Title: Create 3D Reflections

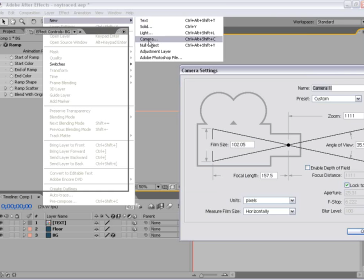[4:05]
So I'm going to choose Layer, New Camera, and we'll just use the presets here and hit OK.
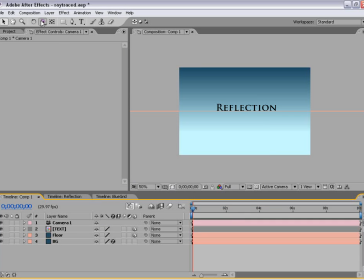[4:12]
Now, the next step is to take the Orbit Camera tool, and we're going to select it, and we're going to hold down Shift
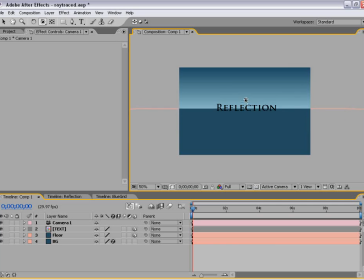[4:21]
and click, and that way we can kind of move around this scene. Now what we want to do is just bring it down just so that we can see the top of it over top of our floor.
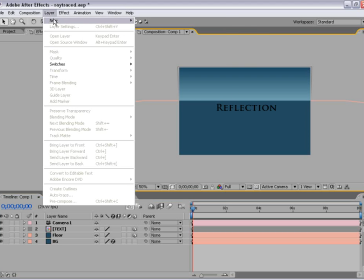[4:34]
The next thing I need to do is create a light. So I'm going to choose Layer, New Light, and we're going to make a point light.
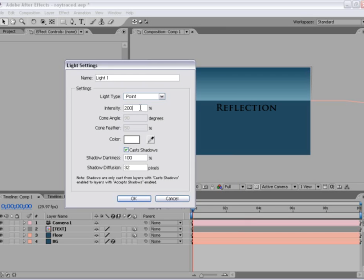[4:42]
And then I'm going to choose OK. And the intensity, we can set that to 200, and that should be OK for this case. And we'll hit OK. And now it's a little low, so we're going to zoom in here.
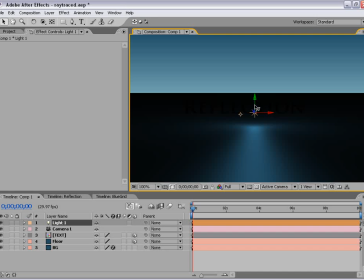[4:53]
We want to take this green gizmo area, and we're going to move it up on the y-axis. about right there.
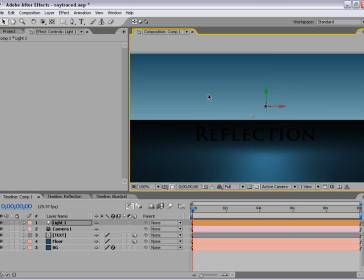[5:00]
Then we're going to go and we want to push it back kind of behind our reflection layer. So we can just click here on the Z and push left or backwards,
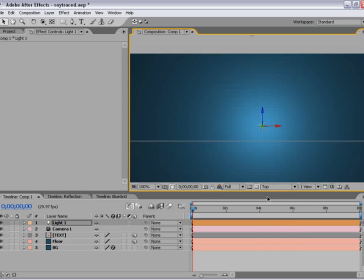[5:09]
or we can switch to the top view and just move it back some.
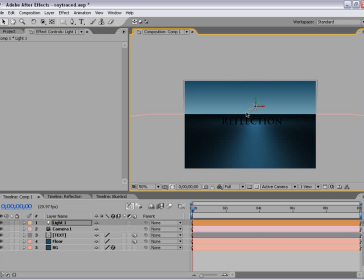[5:14]
But I prefer when you can to do it in the view you're actually looking at,
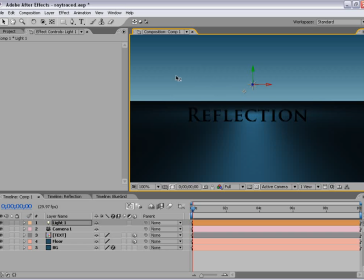[5:18]
and that way you can see what exactly it's going to look like. So I'd say about right there looks pretty good. And the other thing we need to do is create a new light that's an ambient light.
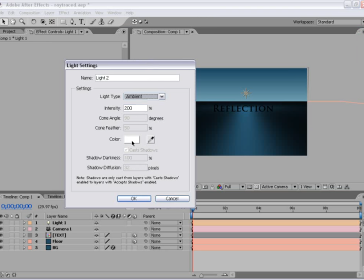[5:29]
And so I'm going to choose new light, ambient, and we'll make this only about 30%.
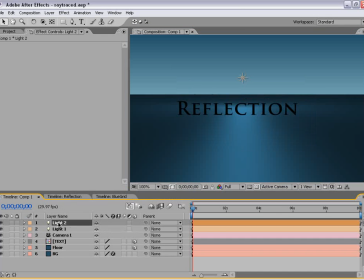[5:36]
And the reason we create an ambient light is just to kind of create a little bit of global illumination in our scene, because if we increase the intensity of our point light, it'll just make everything kind of blown out. But if we increase just a little bit of the ambient light, it'll just kind of fill in the areas, you know, like you would use a fill light, you know, in real life. So let's go ahead and just call this fill, and we'll call this point.
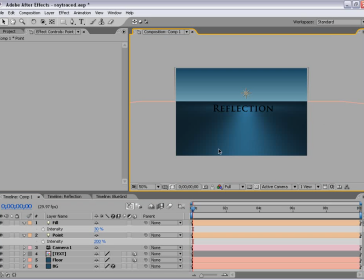[6:08]
Okay, now the next step is to create kind of a more reflective surface on our bottom layer or our floor layer. So I'm going to go ahead and bring the options down for our floor layer, our material options here. And we have all these different things like cast shadows, light transmission, but we're actually only going to be focused on the diffuse, specular shininess, and metal. And basically these are the settings that say, okay, is this like really shiny? Like how does it work with the light? So in 3D programs, you have like a little thumbnail of like a sphere and it kind of shows you what it's going to look like. But in here, a little bit different. So we want to just go ahead and play with these settings. So the first thing I'm going to do is bring the metal up just a little bit.
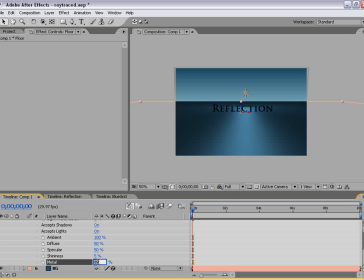[6:52]
It's funny I say up. We actually want to bring it down to about 80, and that will actually make it a little bit hotter in this diffuse area. And then we want to take the diffuse and bring it up.
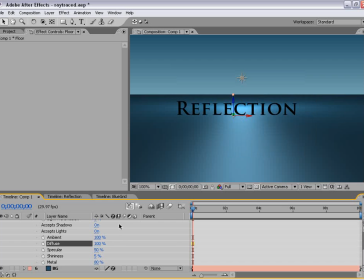[7:06]
And that way we kind of get a hot spot in the background here. Let's go ahead and increase the intensity of our light.
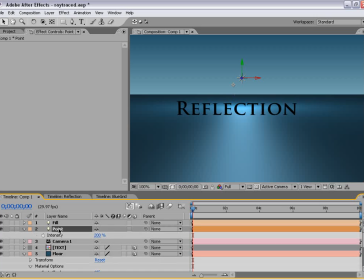[7:12]
So I'm going to go to our point light, hit the letter T, and just increase this a little bit.
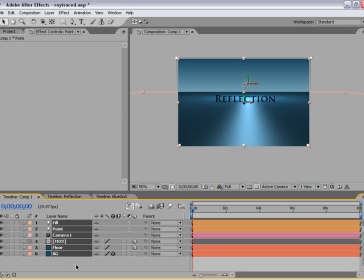[7:17]
That looks good. Now let's go ahead and move on to our next step. And what we're going to do is create that grid that you see on the surface.
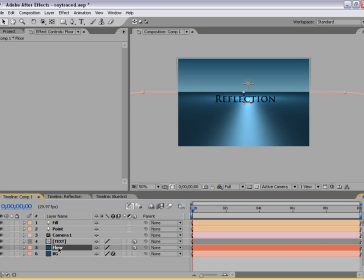[7:25]
And so to do that, we're just going to duplicate the floor layer. So I'll choose Edit, Duplicate.
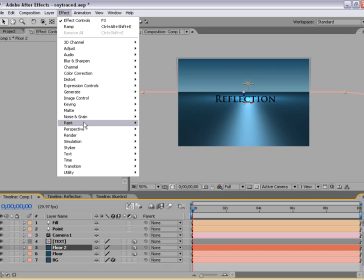[7:31]
And with it selected, we're going to choose Effect, Generate, Grid.
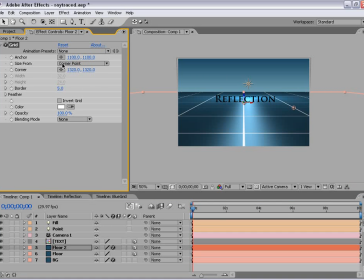[7:38]
And it'll just create a grid on top of it. Now, we're going to change the size. Instead of these little controllers here, we're just going to go to Width Slider. And we're going to make them a little bit bigger than they show up there. And we're going to make the border 2.
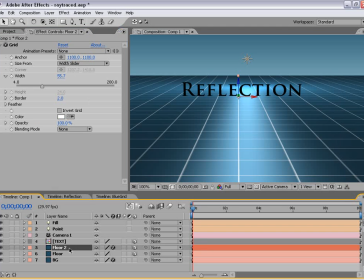[7:54]
And we're going to change the transfer mode of this layer. If we hit F4, we can switch to those to overlay. And that way it's not as intense and doesn't look like too weird. And then also let's bring the opacity of that layer down.
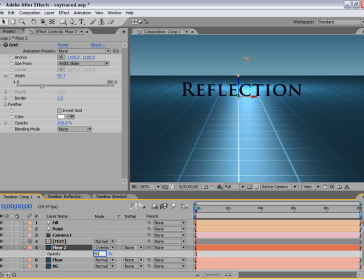[8:08]
So I'm going to hit T on the floor layer and bring the opacity down to 50. Okay, looks pretty good.